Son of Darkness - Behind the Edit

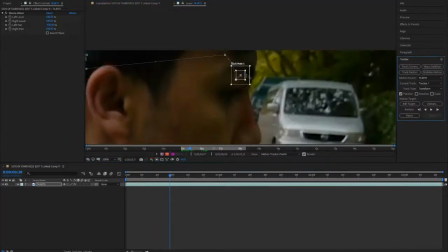Now the track wasn't tracking his eyes because of the darkness in his eye.
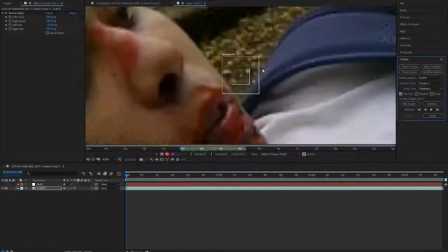It was a bit of a struggle for me, so I had to manually track his eyes and put them to the nulls.
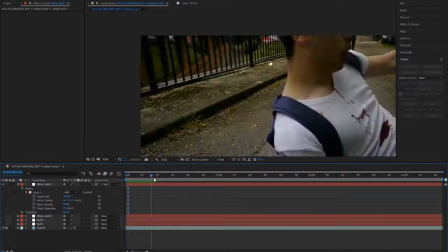And it was just something I found difficult, but it's something I could overcome.
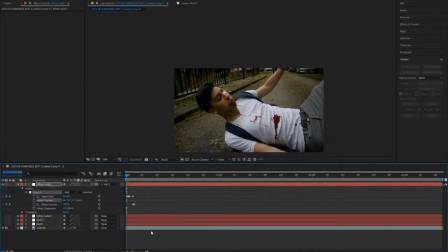So instead of just doing the track on this, the track didn't work very well, so I had to do a lot of mask path,
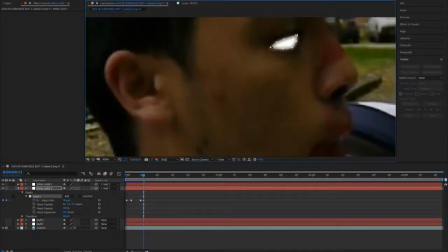and I had to change the shape of the eye the whole way through.
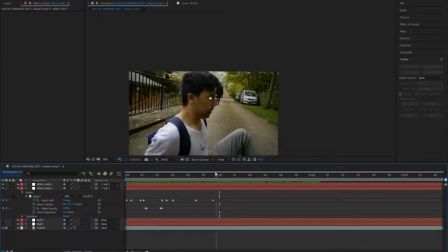So it doesn't look as realistic due to the fact that I'm creating this eye shape
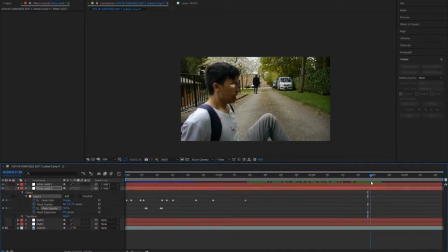off of what I think it would look like at his place.
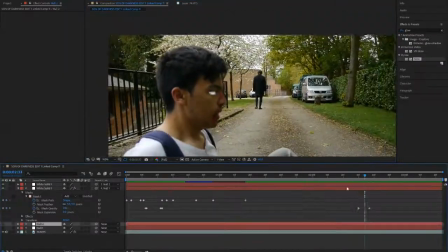I tried making it as accurate as possible just because it was a hard track and I tried my best.
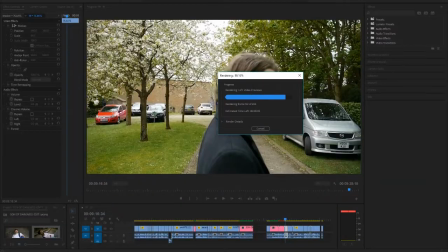Now with the turning, I did just turn the opacity down just because it was easier and it wasn't noticeable,
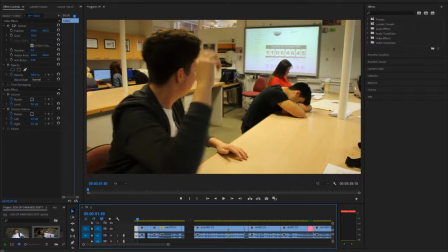but it was just something slightly bad on my end.
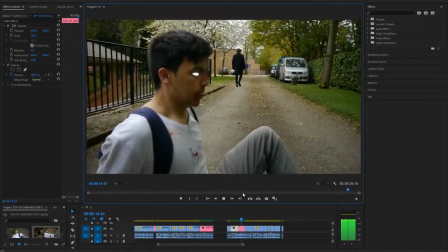Now, yeah, as Will sits up, you can see that it looks quite realistic.
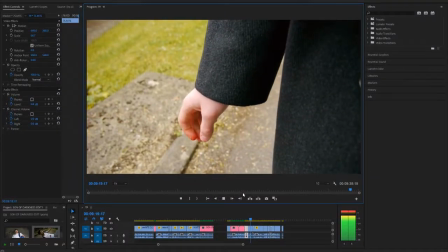It doesn't look the best, but it's something I couldn't really alter, and something I was still quite happy with,
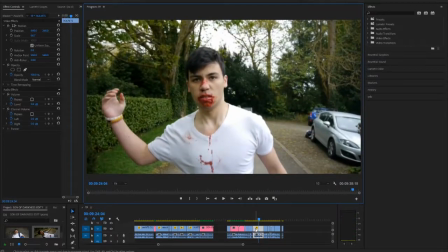keeping in mind that I couldn't possibly track this very well,
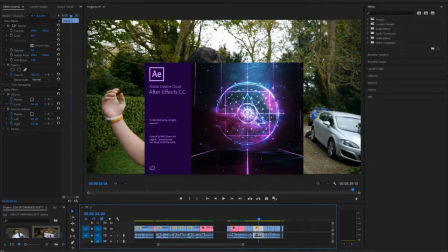and I had to do it manually with no point I could actually place the marker,
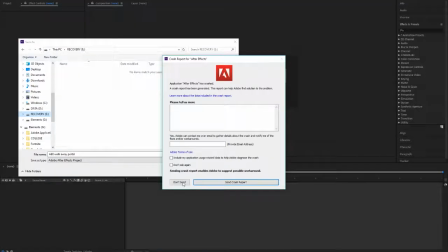so it was a bit rough. My Premiere Pro actually then crashed, as you can see.
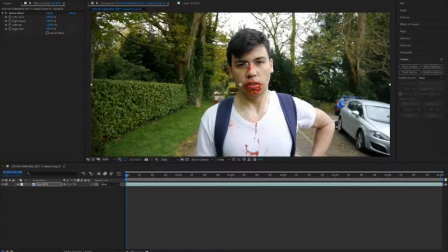It was a bit of a bummer, but I just carried on, and again,
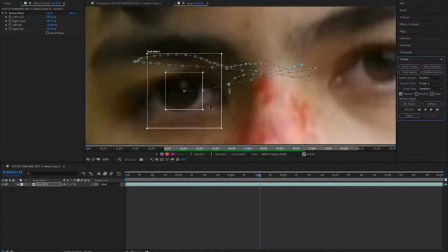this was another track that for some reason it didn't stick with the eye, so I had to do a manual track.
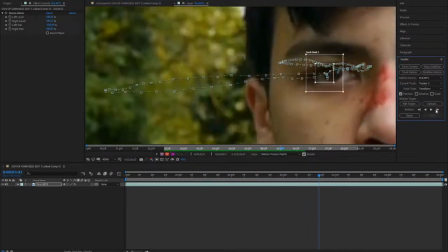This one wasn't as bad,
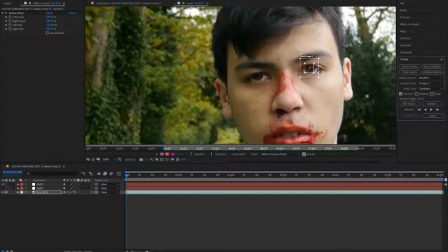it was just because I think it was such a drastic face to the left and right that it just couldn't keep in track and didn't think it was moving that far.
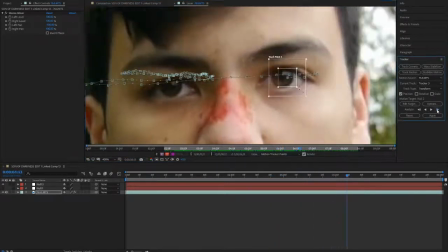So I just stuck along with both the eyes and attached them to the nulls,
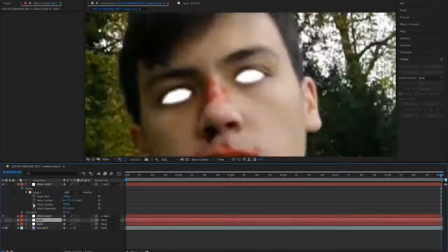created the solids and feathered them like I did before, and just changed the mask path as he turned his face
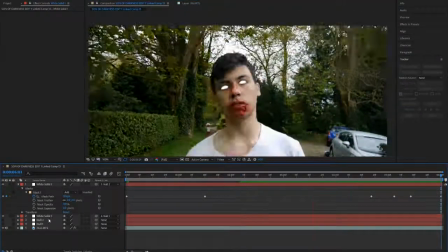down and back from clicking his neck. I thought this was something what would be very good to edit,
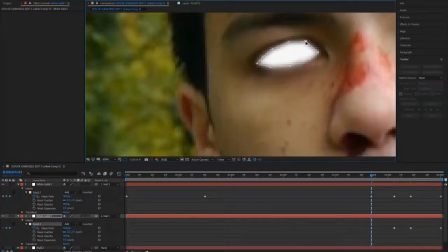and I thought would be very appealing, is that I actually moved the eyes sideways with him.
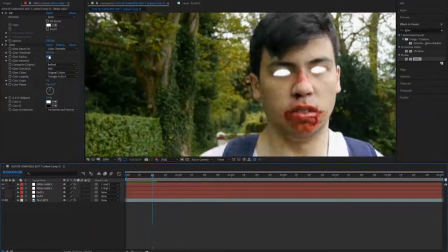Now before, I never really took mask paths into account as much. I kind of just made the mask and tried moving with that.
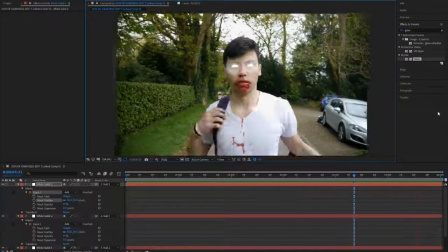But in this production, I wanted to make it as realistic as possible, so I actually moved the mask path with it to make it look as realistic as possible.
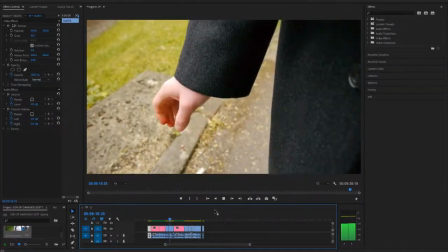I was very happy with the edits on the eyes and how they turned out, And as you can see, it looks very realistic.
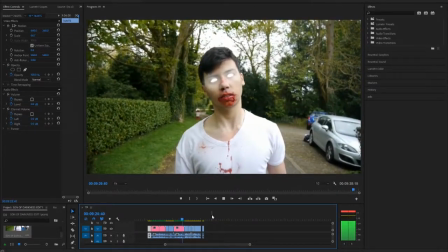The glow was a bit too intense, but I turned that down later in editing. But yeah, it didn't look too fake.
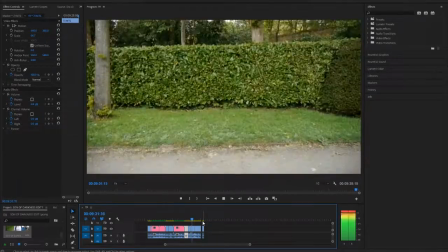There was a little bit of stuttering in the eyes, but that was just due to the fact that the mask, I had to do it manually, so it did go a bit off.
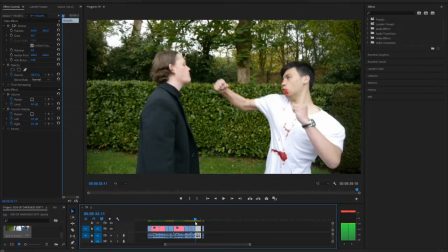But I think overall it looked very realistic. Now, this part I wanted to do the punch.
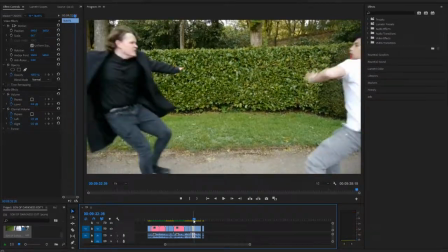Now, this was a very important scene for me because originally it was meant to be our two fists colliding.
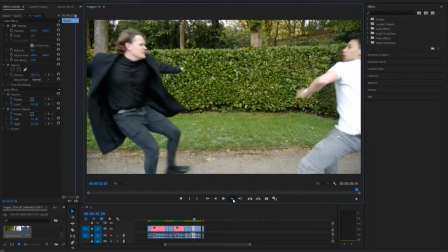But as you can see in my behind the scenes video,
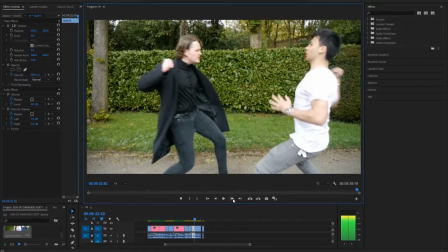I decided to be nice to Will because I'd put him through so much strife that I would actually take some of the fake blood as well.
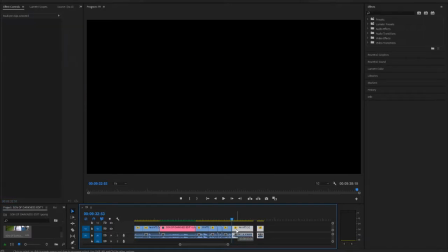Now, as you can see here, before I actually start the edit, I was making sure the clip's aligned because it goes from a running shot to a still shot.
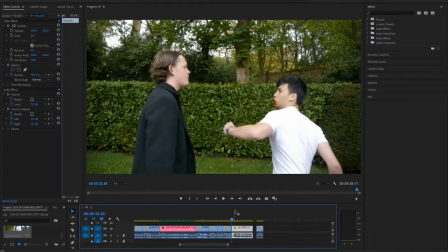So I wanted to make sure that I actually make it look like it's still a fluid motion. Now, the punch itself, it was very important.
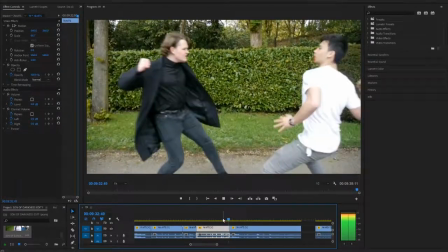I wanted to show that Ash had still got his powers, and that, as you can see, the punch was actually very far away from me.
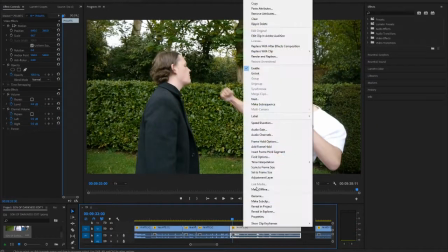We didn't realize how far away it was, but I knew that from videos I've watched and past experience editing,
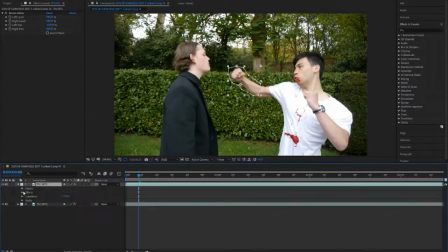I could make this look realistic and actually good. So I first off made a mask path of Will's fist along through the punch, so that I can actually stretch out the fist towards my face, create a tight mask so it doesn't cover my face,
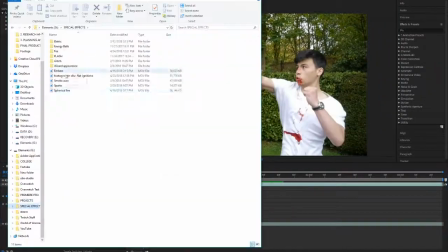and just so it looks realistic. I didn't want to add too much in.
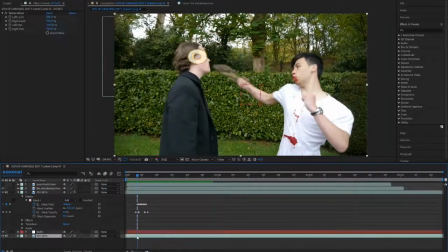And now here you can see me testing out each different effect I could have possibly had for the punch, how I could have made it look.
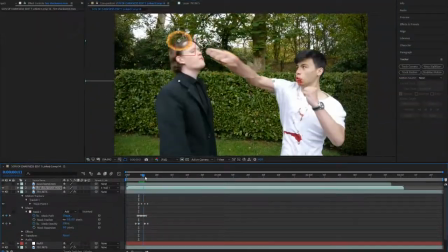I didn't know whether to track the punch, the flame with the punch, or track it with the face,
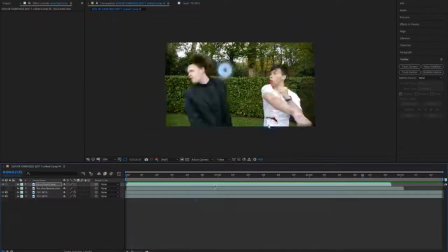but I ended up just keeping it as a motion there and speeding it up,
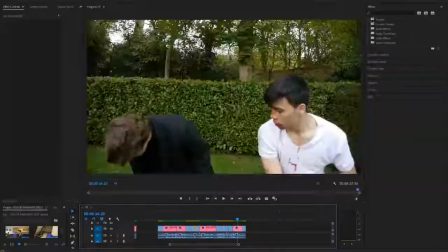just because I wanted it to be a punch on the face and kind of make it that strength is the
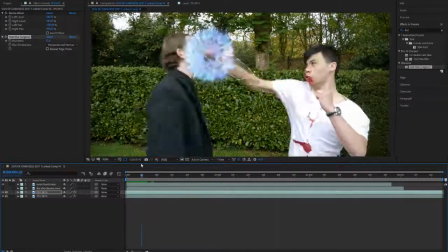reaction. So that's how this punch came to be. It was a Nova. It was the same effect used on Will's eyes.
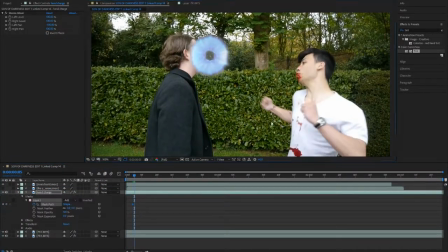And then, yeah, I just wanted it to be better. So as you can see here, I then tracked the arm as well.
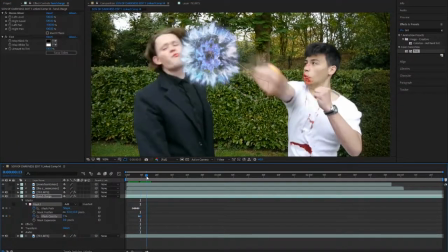This wasn't for the look of the punch. This was actually a tint. I wanted to make it white, as if Will had like a glow in his punch,
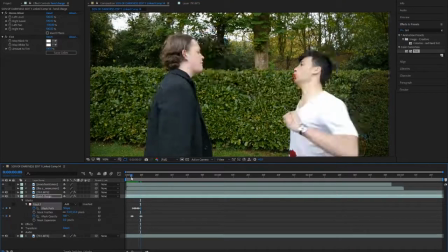as if he'd awoken his powers, and you can see this just strength burst out.
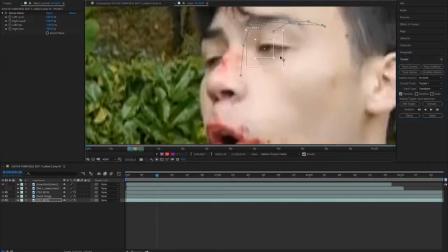Now, something I knew through editing, what people might not see,
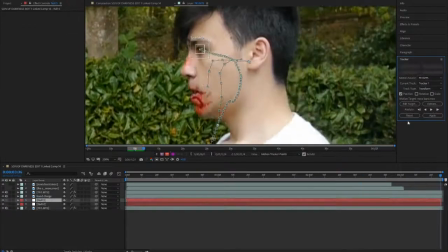is that although it looks very fake from frame by frame analysis,
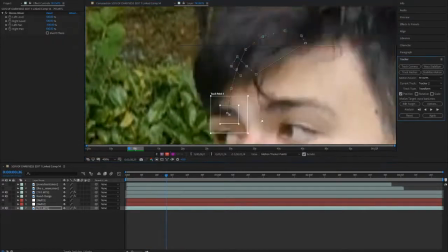it actually looks very realistic when you actually watch it, because it goes by so fast,
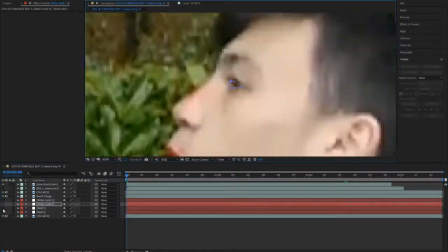and I've only edited it actually only like 10 frames, what's barely noticeable to the eye.
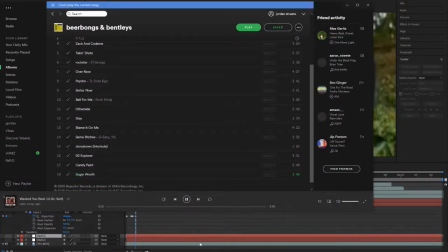Now, as you can see, while I was talking, I tracked the eye and have edited the mask path again,
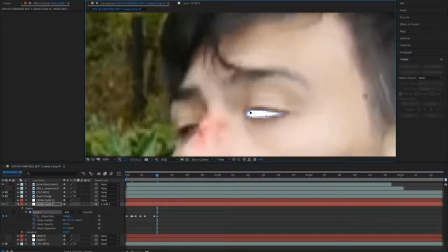because I have to keep with continuity. Will still has his eyes awoken, he's still surging with his power,
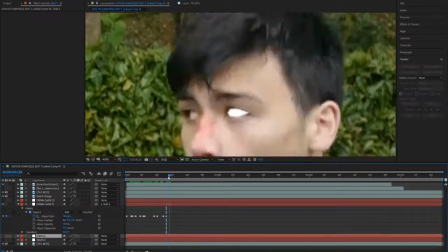so I had to just make his eyes, and due to the amount of movement, there was a lot of mask pathing on both eyes,
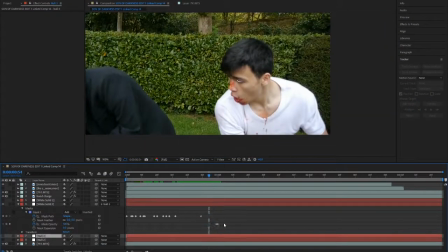because not only did he blink a few times, what was again a bit difficult, but he actually also
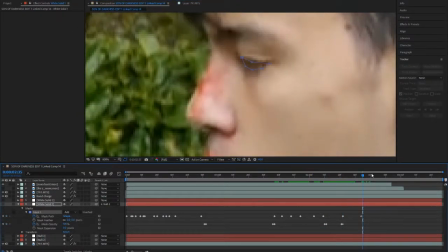he moved his face a lot at different angles, so there was different eye shapes.
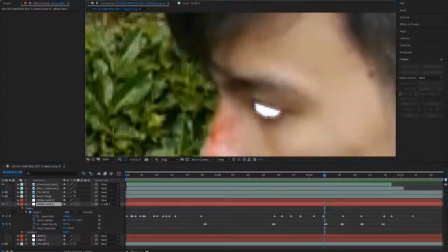I mean, it was easier for me to edit just because I could see his eyes clearly, so it wasn't that hard to edit.
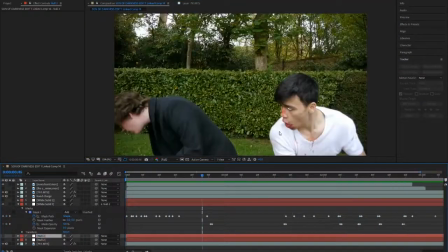It just took a lot of time to do the individual mask path and making it look like a realistic eye shutting.
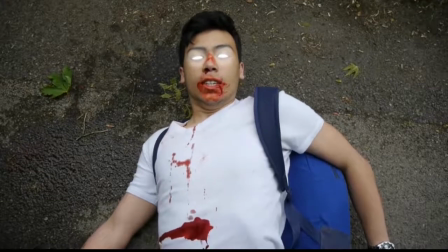So this is the whole scene by itself: Will's eyes awakening, him sitting up and then turning,
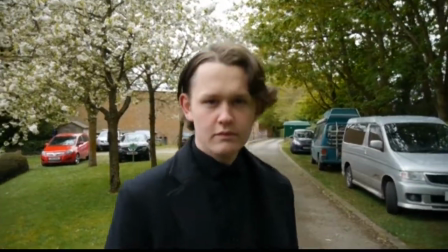looking at me, me dropping it. So this is just the scene after the effects.
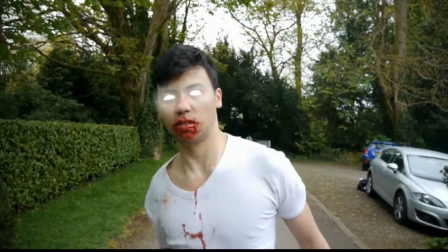This is how I wanted to see it, and I just wanted to analyze it, see how good it looked, if there was any like edits I was going to change.
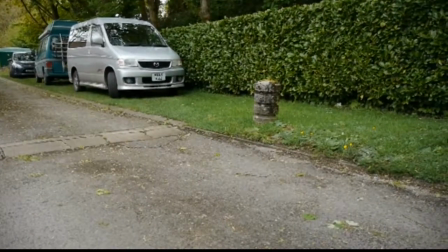And obviously there were a few I'd change in later editing, but I was proud with how it looked so far.
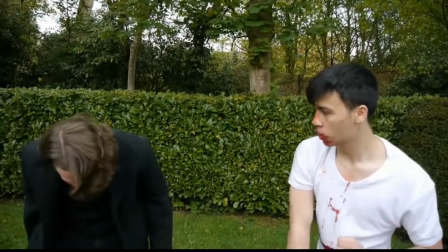And as you can see, the eyes weren't done in there yet.
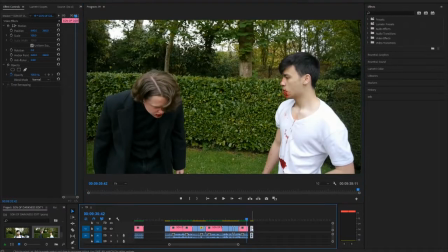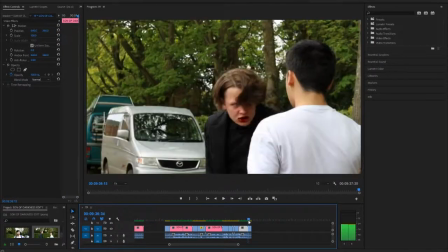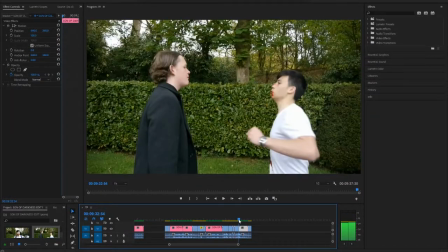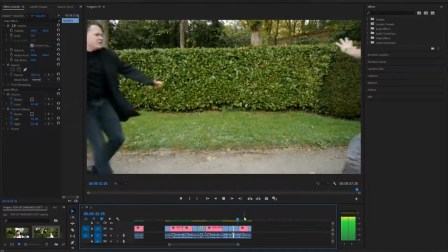As you can see, I was analysing the punch scene very intensely because it was important.
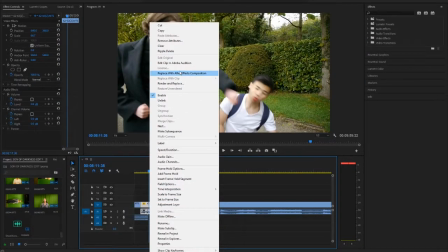Now, this section is another punch I do on Will.
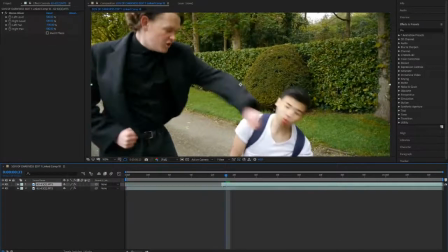I just wanted to do what I did before, where I stretched out the fist so the punch looked more realistic and something I could just appreciate more.
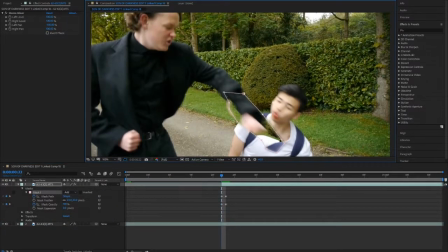It would only be about a few frames, but it was just something in my mind what would make it better, what no one would notice, and it's just something,
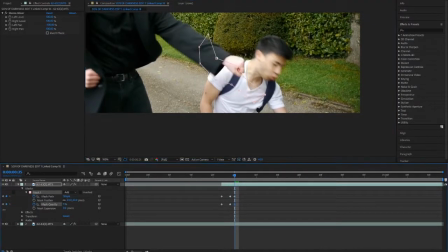it's an effect I've learned that's very suitable when editing to actually make a punch look more realistic is making it look like it connects
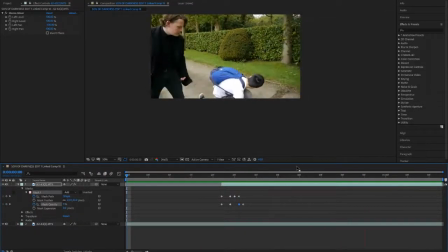over the face. So as you can see, you cannot see that I've stretched the arm, but it looks like it's actually made a connection, because in your brain for a split second you've seen a fist in front of a face. So it was just something to make the scene look more realistic on a simple punch.
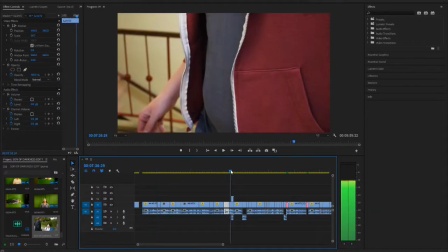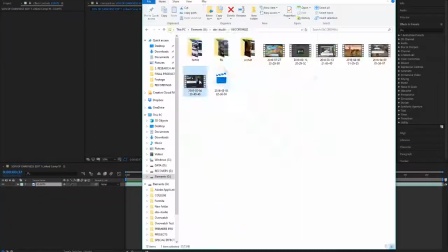I then also wanted to do another hint of the power in Will's eyes with another Nova burst,
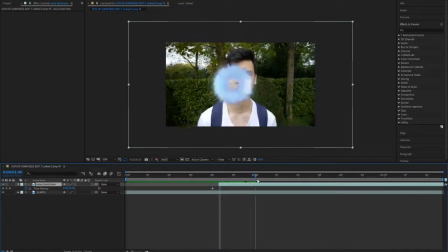like I did at the start, just because it's another thing that's angered him, where it's made an effect where his powers are starting to emerge again.